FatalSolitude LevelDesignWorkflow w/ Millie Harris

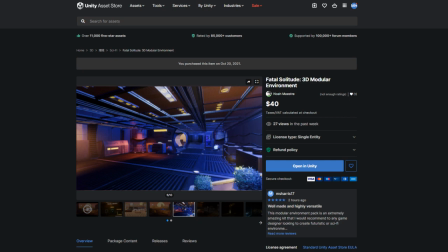Hello, my name is Millie Harris, and in this video, I will be discussing my workflow for how I created a unique scene design using the Fatal Solitude Asset Pack by Noah Mastery, now available on the Unity store.
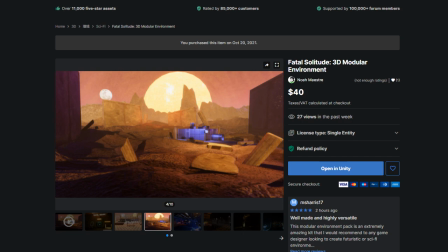I'm going to go ahead and jump right into the design process, but for more info on getting the asset pack set up in Unity,
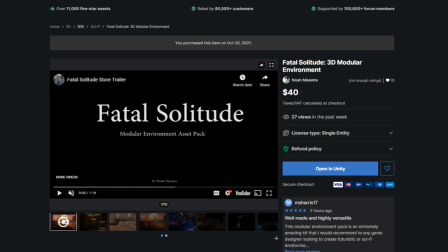check out the tutorial made by the creator on the Unity page for the asset pack.
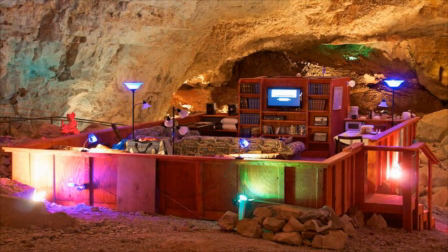The first step in creating our environment is making a reference board with inspiration for the mood, setting, layout, and experience that an observer should feel when looking at the world you create.
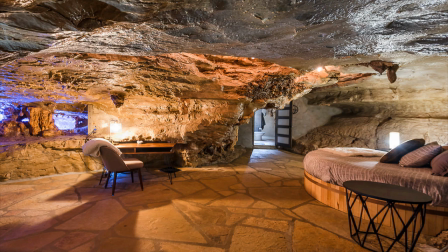The direction I decided to take for my reference board and environment in general was inspired by the earthy and rocky feel that many of the assets in the pack have.
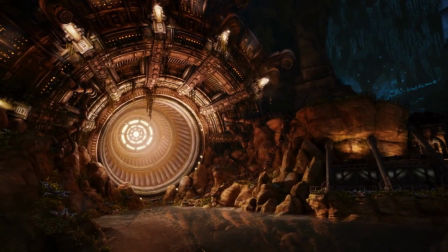This inspired me to create an underground cave scene that is designed as a living entertainment space in a universe where humans or life forms exist underground.
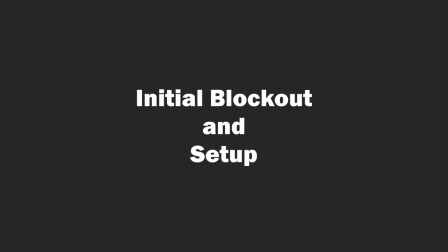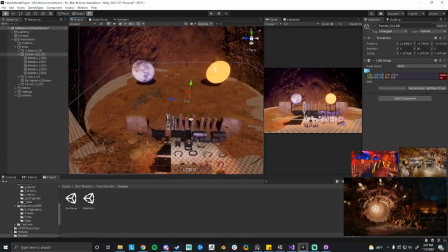Now that we have gathered some references for the mood and general environment we want to create, it's time to start blocking things out.
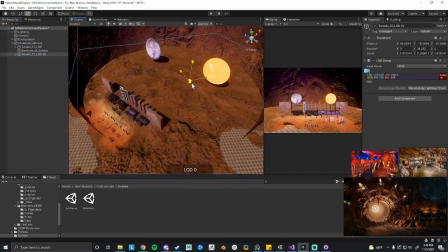I'll begin by making a duplicate of the environment piece's scene that contains all of the assets from the pack.
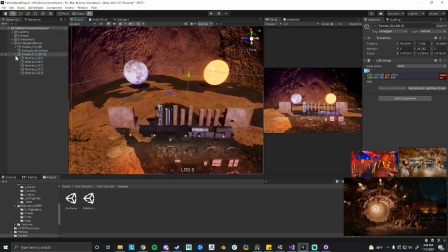Once in my own scene, I can move things around and make changes while still being able to go back to the original scene as a reference.
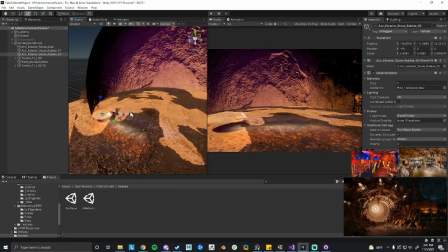For the underground space, I'm going to be using the background sphere object that has inverted UVs as my main background piece for the cave walls.
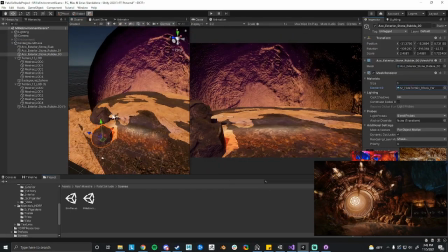This will allow us to look into the underground cave from our camera perspective. I applied one of the rocky ground textures to it as a starting point.
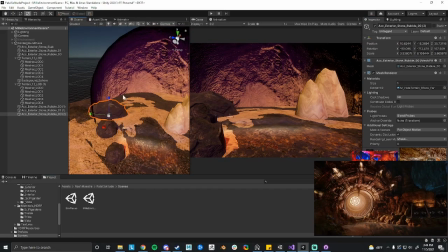Once I have that scaled how I like, I position the camera so that I know where to place structures to create the most visually interesting layout,
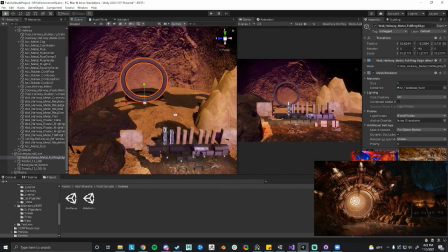taking a lot of inspiration from the references.
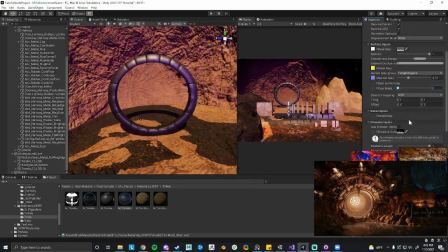To create the underground rocky effect, I'm using a variety of the rocks offered in the pack and scaling them into all different shapes and sizes.
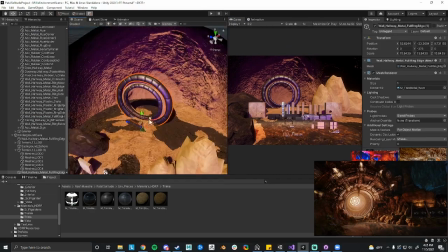I want the focal point of the environment to be a large circular door at the back of the room.
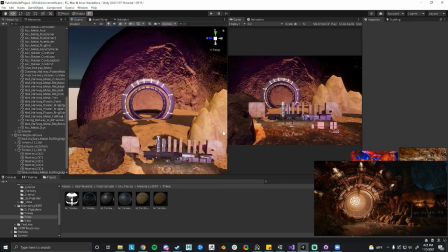So my goal is to create a fairly open space with all of the other objects generally drawing the eye to it.
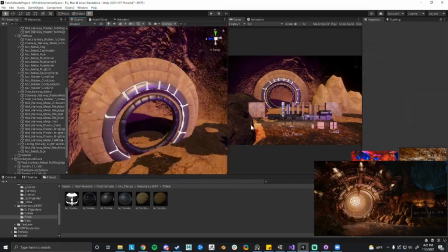I will achieve this by having a larger rock formation toward the front of the camera and slowly getting smaller to the vanishing point that is the door,
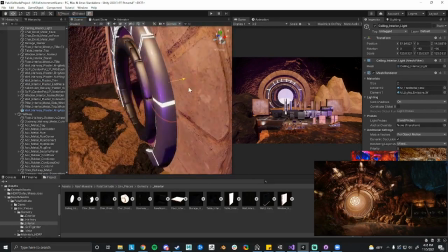making it seem like the cave goes back fairly deep.
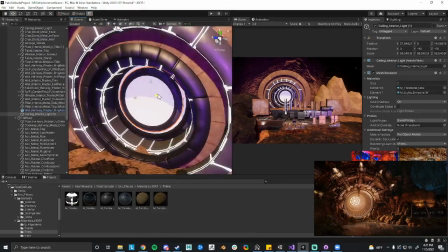After having the general blockout of the walls and door, I went in and just continued to duplicate rocks,
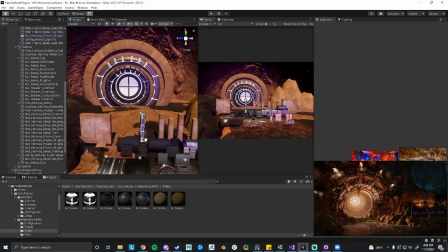scaling them in a variety of different ways to create unique shapes to break apart the different areas and faces.
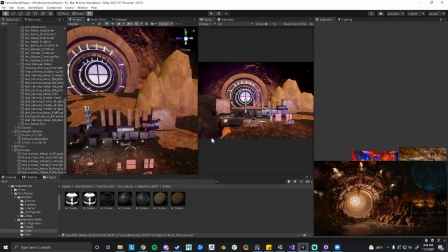I also used some of the other environment models from the pack to create protruding shapes around the door, inspired by my reference.
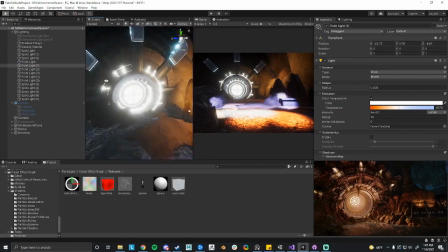In the starter scene, there are already a bunch of lights set up that I decided to pick and choose from and adjust to fit my mood.
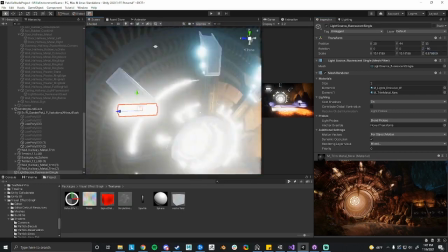Because this environment is entirely underground, I want the lighting to feel very artificial.
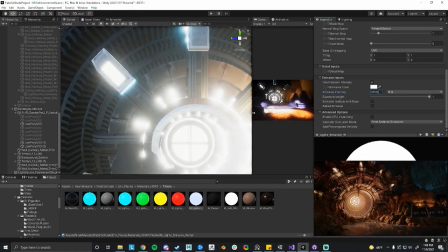To create this effect, I made sure that the sunlight objects in the scene were turned to zero, so that it was being entirely lit by point and spotlights.
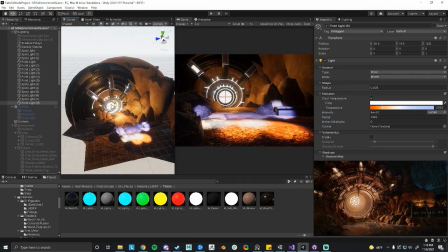Additionally, using lighting that is fluorescent and clearly coming from a particular source
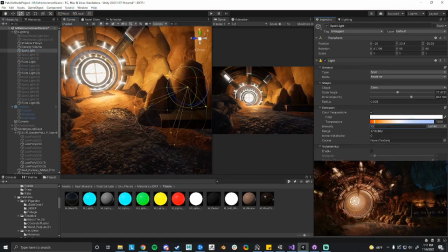is a good way to make it feel very artificial and fitting in this underground space.
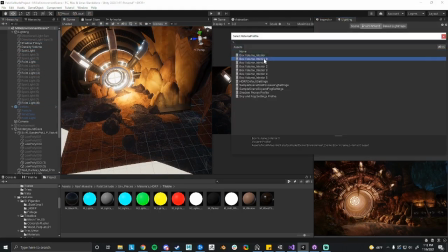In addition to the lighting, I created a simple fog particle system with a horizontal velocity,
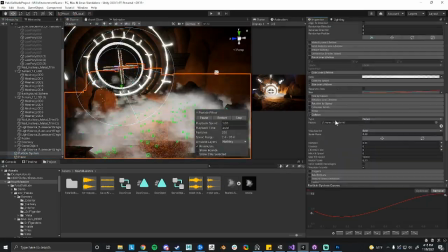gravity, and colliders on the particles so they roll across the cave floor.
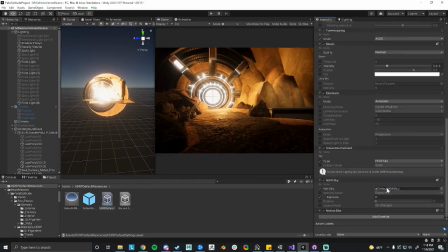The final step in the environment design is post-processing. I just tweaked a few simple values such as bloom and fog. I also adjusted the depth of field on the camera so that the foreground objects appear blurry and the back of the cave at the door is in focus, bringing attention to the focal point of my scene.